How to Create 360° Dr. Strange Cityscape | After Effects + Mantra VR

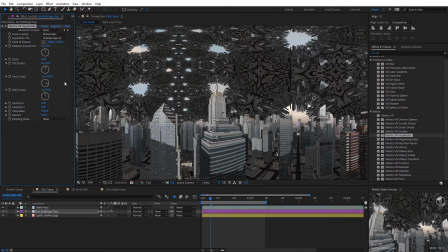0s
Hey guys, this is Charles Daeger with Metal, and in this tutorial we're going to take a look at some abstract looks inspired by Doctor Strange and Inception,
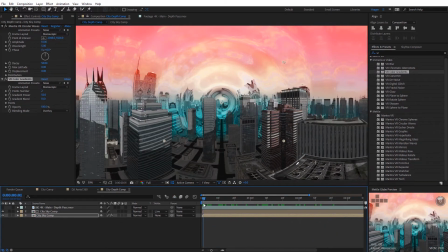7s
but really we're just going to be looking at some new creative uses for Mantra VR, particularly on Alpha Channel footage.
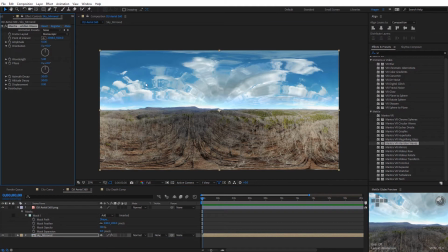12s
I think you guys are going to enjoy these techniques and just kind of get you thinking about some new uses for Mantra VR.
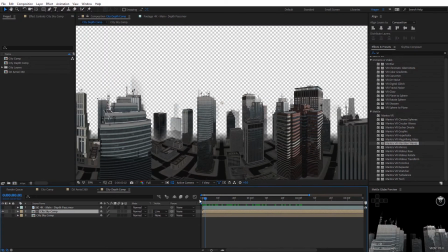17s
Keep in mind you don't have to have the exact same footage like I'm going to be using today for this demo. Let's go ahead and just look at a few quick shots of what we're going to be creating.
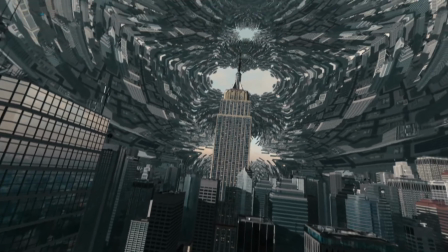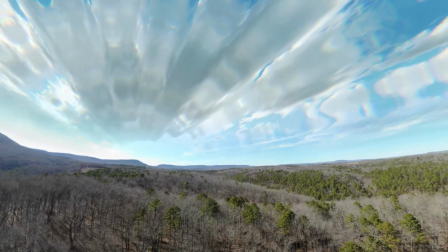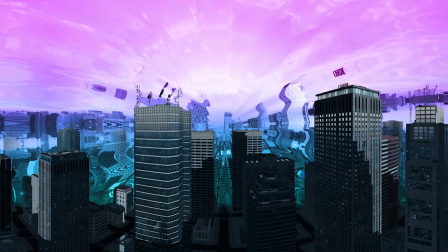38s
Alright guys, like I said, we're going to be looking at some shots that are fully CG'd and some other examples that are actual real world footage.
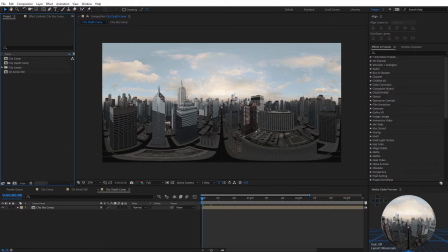45s
Alright guys, now that we're inside of After Effects, I do want to mention really quickly, just to make sure you have the latest version of Metal Mantra VR installed. In the latest update, they added support for Alpha Channel 360 footage like I'm going to be working with today. Alright, as you can see, what I've got here is just a 360 shot that I rendered out from Element 3D, and it's passing through this city.
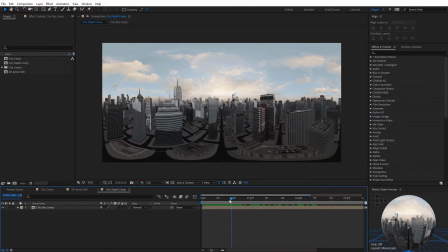63s
And so what I kind of want to do is I want to apply an effect to this to kind of give me that Doctor Strange or an Inception style look. One that comes to mind is the Mantra VR hyperbolics effect. But you can see this footage is all rendered out as one pass, so everything is together. And this is much like you normally would render out your 360 footage, so let's go ahead and just apply the hyperbolics effect really quick.
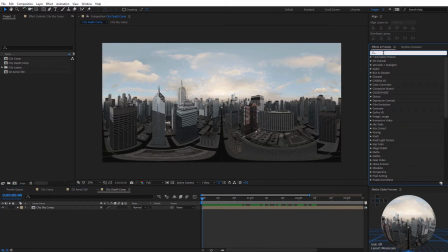81s
So I'm gonna come over here to effects and presets, and I'm gonna type in VR. And then we're gonna see the immersive video and the metal mantra VR effect, so I'm just gonna scroll down here, and you can see we have the hyperbolics effect,
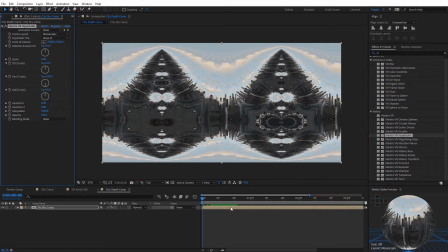91s
so I'll just apply that to my footage and you can see we get a really trippy you know abstract look and this does look like something possibly from Doctor Strange. If we come over to the Metal Globe preview I'm actually gonna click on this and I'm gonna hit the tilde key and it's gonna make that full screen and we can just double click to go inside of the sphere.
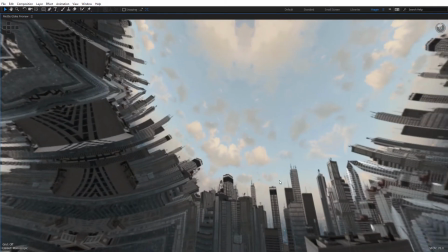107s
Now we can kind of look around a 360 view so we can see we've got the abstract effects on our buildings and we can make out some
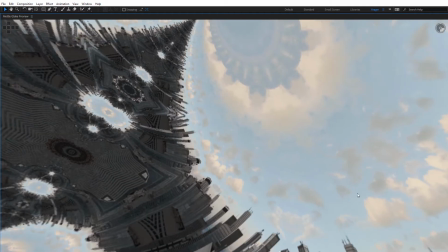113s
things in the scene however because the hyperbolic effect is affecting everything in the shot including the sky it kind of makes a little bit difficult to
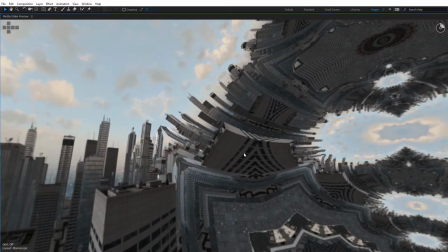120s
kind of get our bearings and kind of realize what exactly we're looking at, it's almost as if it's too abstract for this particular use case.
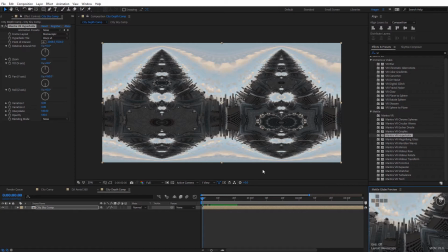126s
So I'm going to hit the Tilde key on the keyboard, and that's just up in the top left corner underneath the Escape button there. And I'm going to come back here to our After Effects view, and I'm actually going to go ahead and delete that effect.
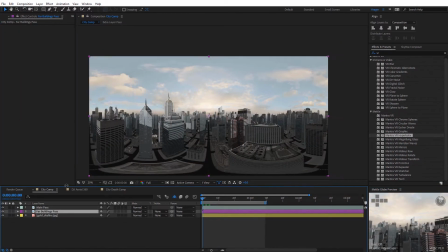135s
And I'm going to come over here to another cop and just show you I've got the same scene, and I rendered this out a little bit differently. So I actually rendered this out in three different passes, so I'm just going to go ahead and turn some of these other layers off.
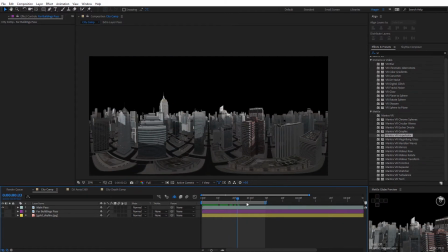145s
So you can see I've got the same shot, but I just rendered out the buildings on an alpha channel.
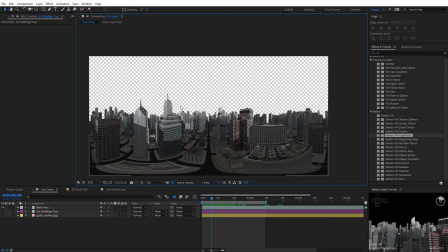151s
And so essentially that allows me to separate them from the background such as the sky back here.
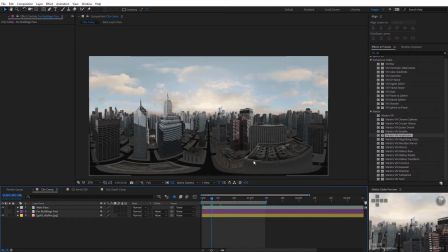156s
So now I can actually apply Montreviar effects to individual passes essentially of this shot. And this is a lot more useful for me because I don't want to again apply the hyperbolic effect to everything in the shot. And actually what I did in this case is I'm gonna go ahead and turn that main pass off of the buildings.
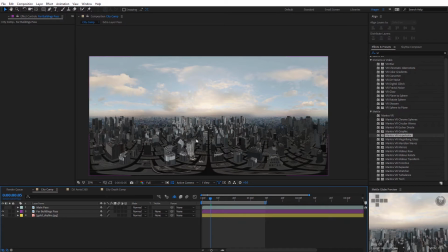172s
I rendered out another pass of the buildings from a little bit higher up in the air and you're gonna see we still have these building shots like they're gonna be far in the background but you can see when when I turn on the main pass, you can't see them anymore, they're hidden. And that's gonna be to our benefit here with this shot, and I'll show you that in just a second.
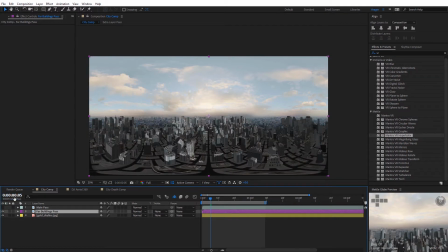186s
I'm gonna select that far building pass, which is that middle pass you can see right here that's kind of hidden, and I'm gonna apply the hyperboics effect just to it.
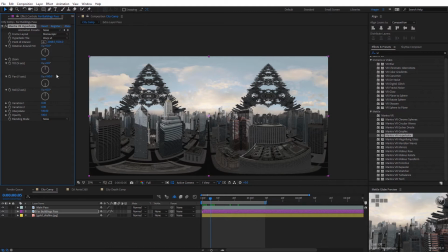194s
And you can see now we've applied that effect to those buildings, and I can come in here and adjust the pan here just a little bit.
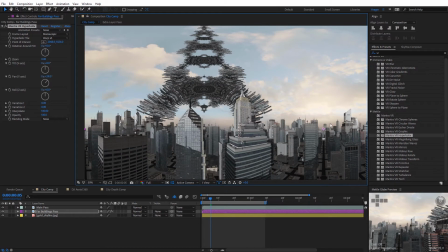202s
So now you can see we see these buildings kind of doing this cool abstract thing in the background. I'll come back over here to the middle of the little preview.
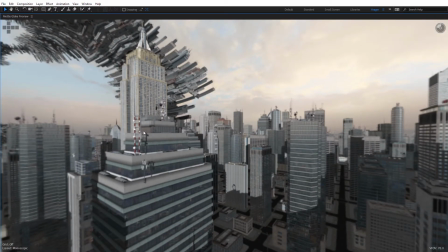209s
So we can still see our foreground building, so we still have our bearings. It kind of gives it a sense of scale.
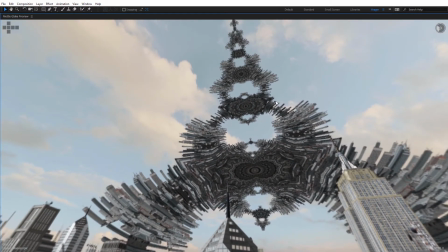213s
Then you can see this monstrous, abstract, kind of Doctor Strange look with the hyperbolics effect affecting those other buildings on that other layer we had.
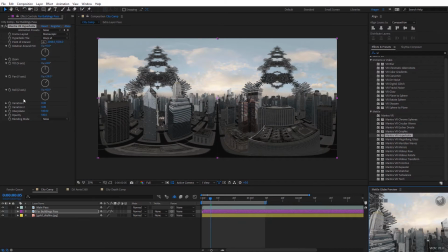222s
So I'm gonna come back out of that. Of course, we can animate the Montreviar effect for those back buildings,
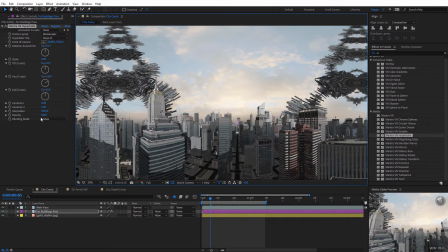227s
but what's really cool is having them hidden behind these foreground buildings is I can then control the interpolate option here, and I can bring that down. You can see it's gonna reveal them from the background, and then they appear and kind of expand outward. So it's kind of a cool effect there, having them hidden like that.